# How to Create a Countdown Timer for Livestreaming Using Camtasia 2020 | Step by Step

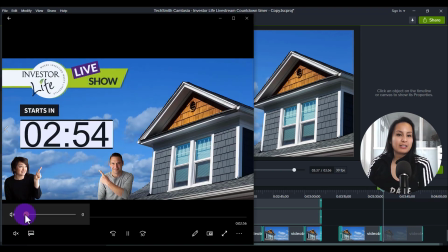495s
And as I'm playing the video, you can see that it looks like it's just a continuous video. If I did not have that fade, then it would just look like it was replaying, like it was just stopping and then replaying over and over again.
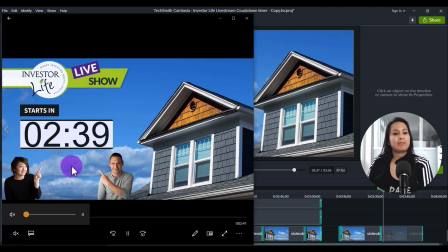512s
So that particular fade makes it look like it's one continuous flow.
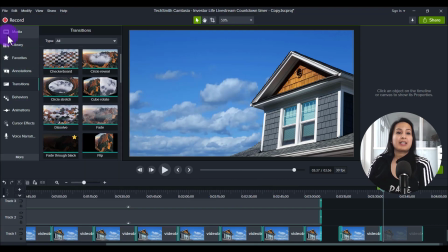517s
Now, another thing you might notice is it's in reverse.
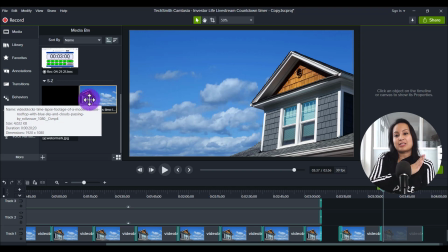521s
So this, the house is on the left-hand side, but in here it's on the right-hand side.
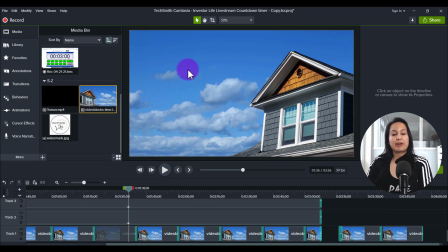528s
So I wanted all of, you know, everything to be on the left-hand side.
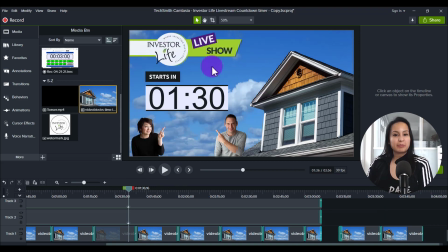533s
I wanted the banner here, the timer here, Tiffany and Corey here. I wanted them to be on that side and the house to be on the other side. But the footage is on the left-hand side. So how did I flip that? Well, when you bring down footage,
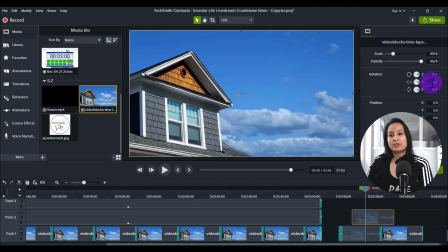554s
you see here, when you go to rotation, you gotta do a little bit of math here, but I'll just tell you what it is so you don't have to. When you type in 180 degrees, it flips it, does a mirror.
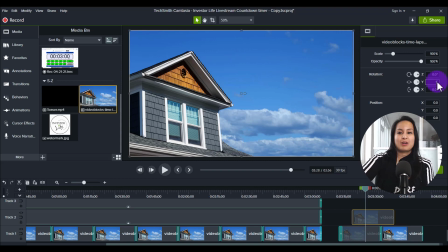567s
It's like a mirror effect. So if I type in 180, click enter, boom.
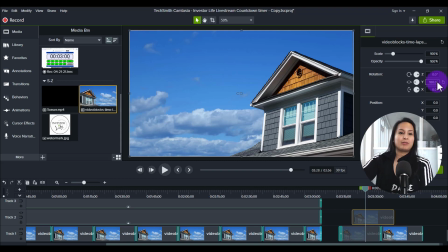574s
It is the same image, but now it's like a mirror. So that's a little DIY trick.
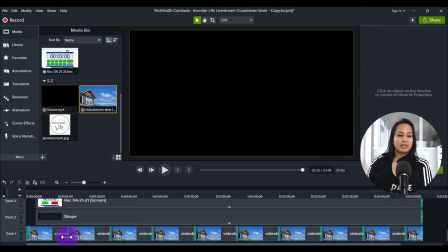580s
I'll just delete this. And now the next layer was the timer. So the timer, I'm gonna copy it and paste it. So the timer originally started like this.
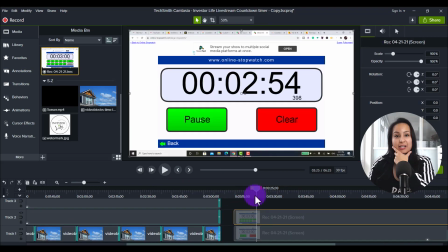594s
It was on a website and there's like everything everywhere. And what I did was I cropped it out
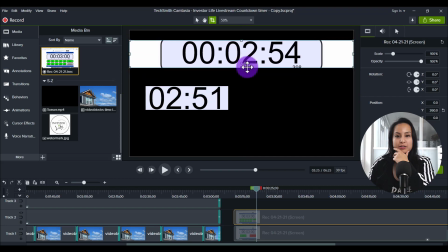610s
like this. You need to crop it out like that.
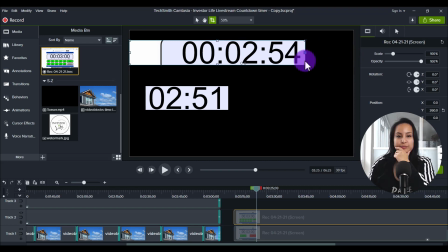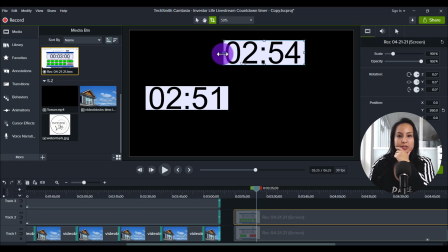626s
And then I didn't want it to do it like that, just in case, I wanted to leave it like this so that people would know that it's like in minutes.
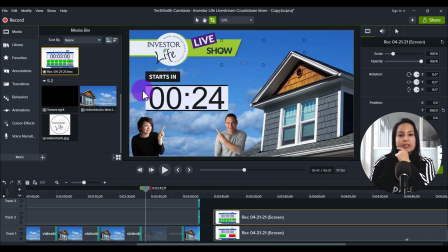636s
So something like that. You can see here that there's a little bit of a kind of like a little border thing here.
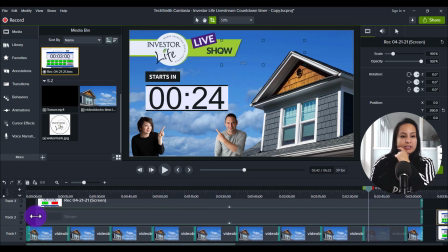645s
And I feel like it's a small, nice touch because if I remove it, you'll see that it ends up looking like this, which makes it look pretty bare. So here's what I did to the timer to get it to look like this.
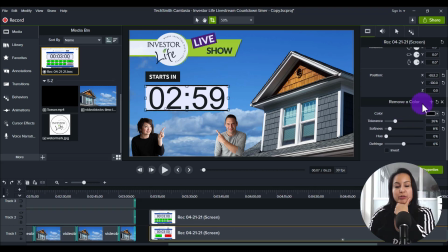661s
So what I did was I went to remove a color and I went and removed the numbers color so that I could add the shape behind it.
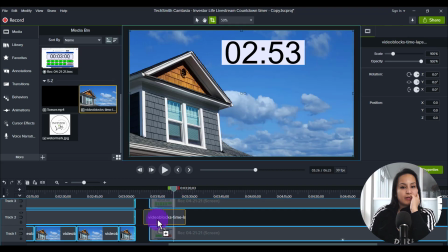675s
And here's what I mean. We'll just put this behind this. So I'm gonna go to visual effects,
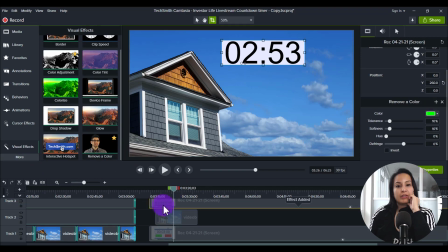683s
go to remove a color, put it on the timer, and then I'm gonna click the down arrow, then the dropper, then I'm gonna remove the number, the color black out of the numbers.
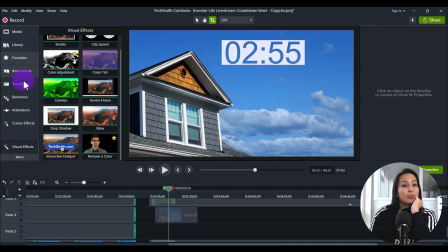697s
So now it becomes see-through. And then what I did was I went and grabbed a shape.
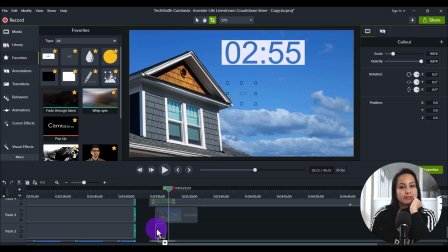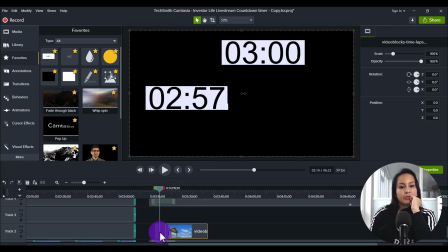711s
And I have the shape here to reverse the order of these.
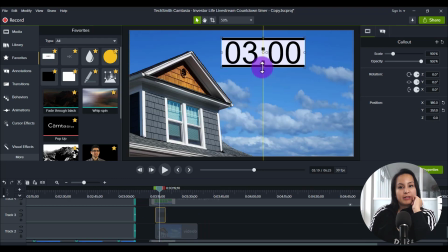715s
So I have my shape here, and then I put it behind, and then it created something like this. So you can see this looks way better than this, in my opinion.
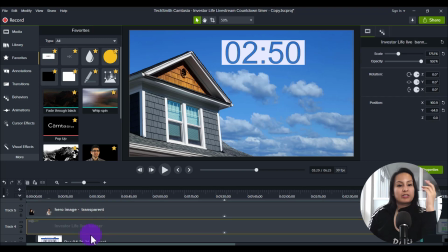728s
And then next from that was the banner, which that was easy.
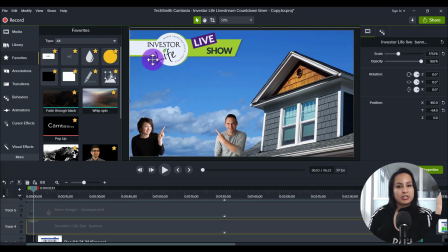734s
That was literally just pasting that in there. I wanted it to be on the top left-hand area, not on this side, because the house is on that side.